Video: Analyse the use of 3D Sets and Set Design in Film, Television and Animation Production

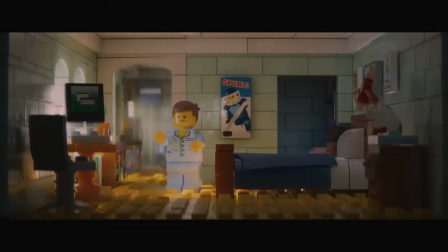(4:22)
The duo behind Cloudy with a Chance of Meatballs, Phil Lord and Christopher Miller,
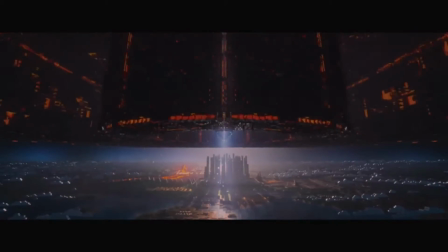(4:25)
helmed the CG animated adventure about a construction worker with the habit of using the word awesome, discovering he has the ability to change the world.
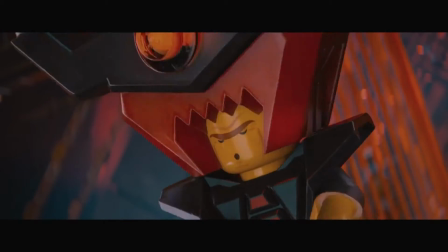(4:32)
While the Lego Movie's graphics were made by using a ton of CGI, the hit movie also occasionally built its set using a boatload of actual Lego, approximately 4 million to be exact.
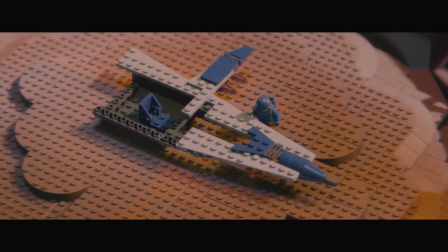(4:40)
The production designers used free software Lego Digital Designer and a lot of patience to add in those 12 million additional bricks.
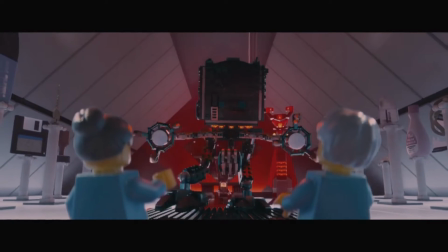(4:46)
With a unique blend of CG animation and actual Lego sets, the final look of the Lego Movie has a surprising visual depth.
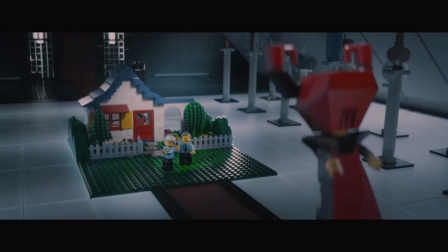(4:52)
It almost appears as if someone painstakingly animated each and every movement through stop motion.
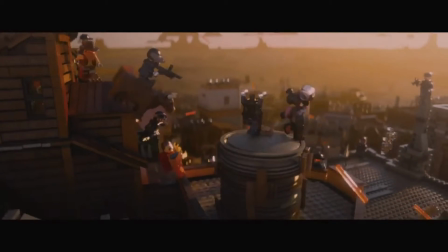(4:57)
That's because the animators went to great lengths to ensure that they included every aspect of real Lego pieces when creating their characters.
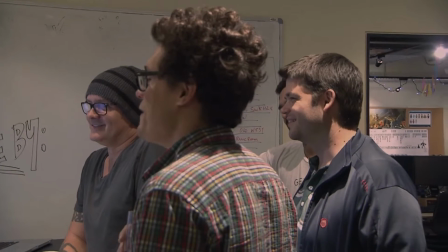(5:03)
In order to achieve that played-with look for the protagonist Emmett and the other 182 unique minifigures that appear in the film,
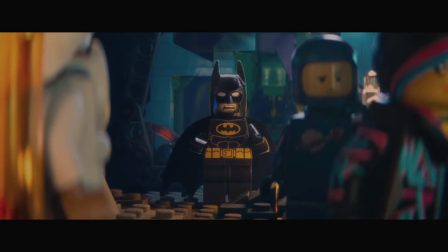(5:09)
animators observed the physical models under microscopes to get every detail right.
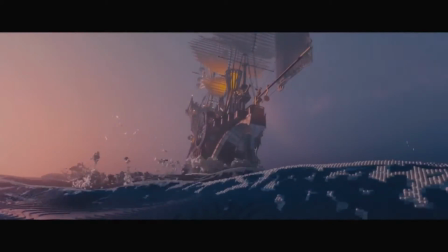(5:14)
Chris McKay's background in stop-motion animation and his skills as a filmmaker has a tremendous effect on the Lego Movie.
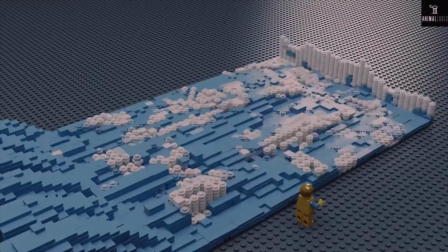(5:20)
On top of that, the production team had to make sure everything was interpreted into Lego.
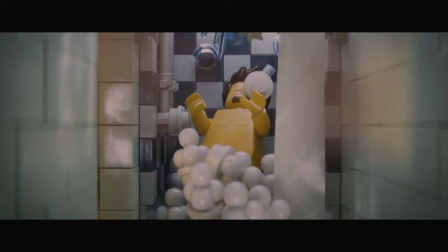(5:24)
They researched a lot of different Lego websites, Lego build styles, and learnt a lot of Lego acronyms.
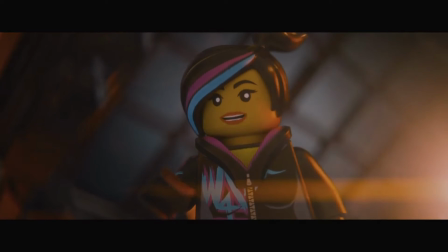(5:29)
In a way, this honoured some of the amazing work that is created by Lego fans around the world.
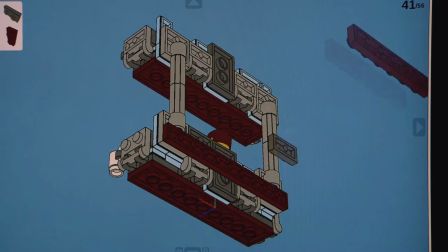(5:34)
They also researched how Lego bricks age over time, including photographing their own childhood toys and taking a trip to Legoland to see how large-scale models weather in the outdoors.
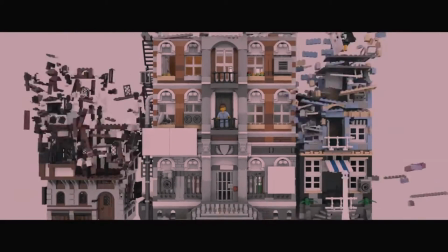(5:42)
Lego were very involved with the visual design of the movie. Animal Logic and Lego produced many design iterations of key characters and set pieces called for in the script. Lego's designs were often in the form of actual models, with the thought and sophistication of the real brick build style.
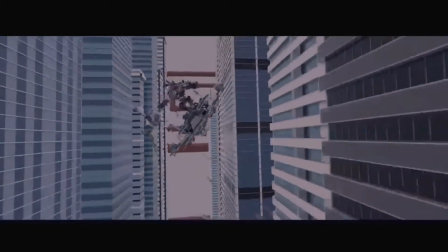(5:55)
Most of the sets were designed and built as the production team was still developing the story.
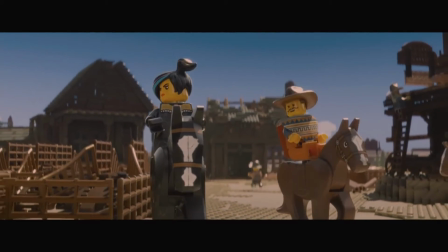(5:59)
For instance, the Old West set would have a fair amount of screen time, so they wanted to make the location seem ramshackle and organic.
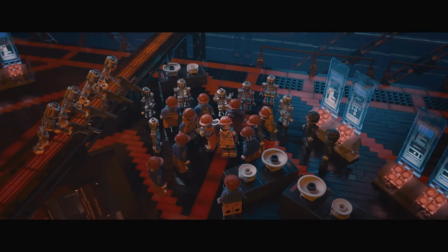(6:05)
The freeway location had a design that lent itself to repetition, so they only built a small section of the elevated freeway and shot the bike chase on the small section,
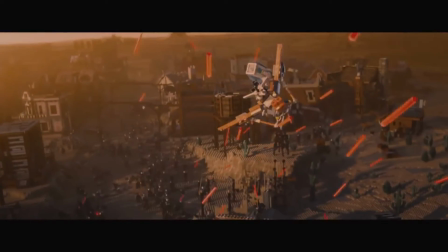(6:13)
looping the action and swapping out background signage to create the impression that the location was larger than it actually was.
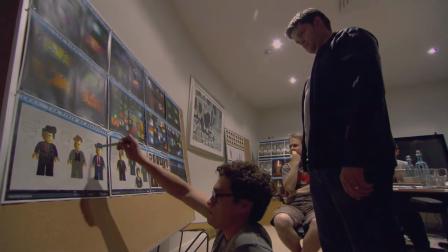(6:18)
The Cloud Cuckoo Land and Octon Tower exteriors were originally conceived as complex large-scale builds,
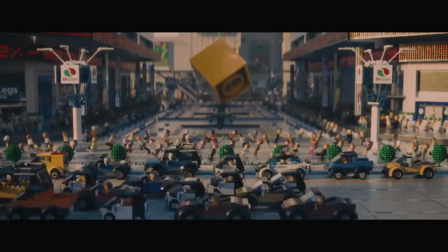(6:24)
but as various deadlines loomed, the crew realised it would be funnier, quicker and more creative to build them as micro-scale sets. President Business's office was meant to be clean, sterile, but also a little bit scary, so the set was built from whites, greys and black bricks, accented with the red feature walls.
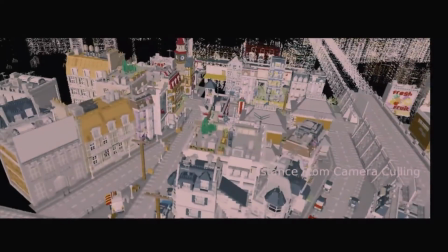(6:38)
They wanted downtown Bricksburg to be bland and repetitive, except for the advertising, so the architecture was all whites, blues and greys, and the billboards were all primary colours.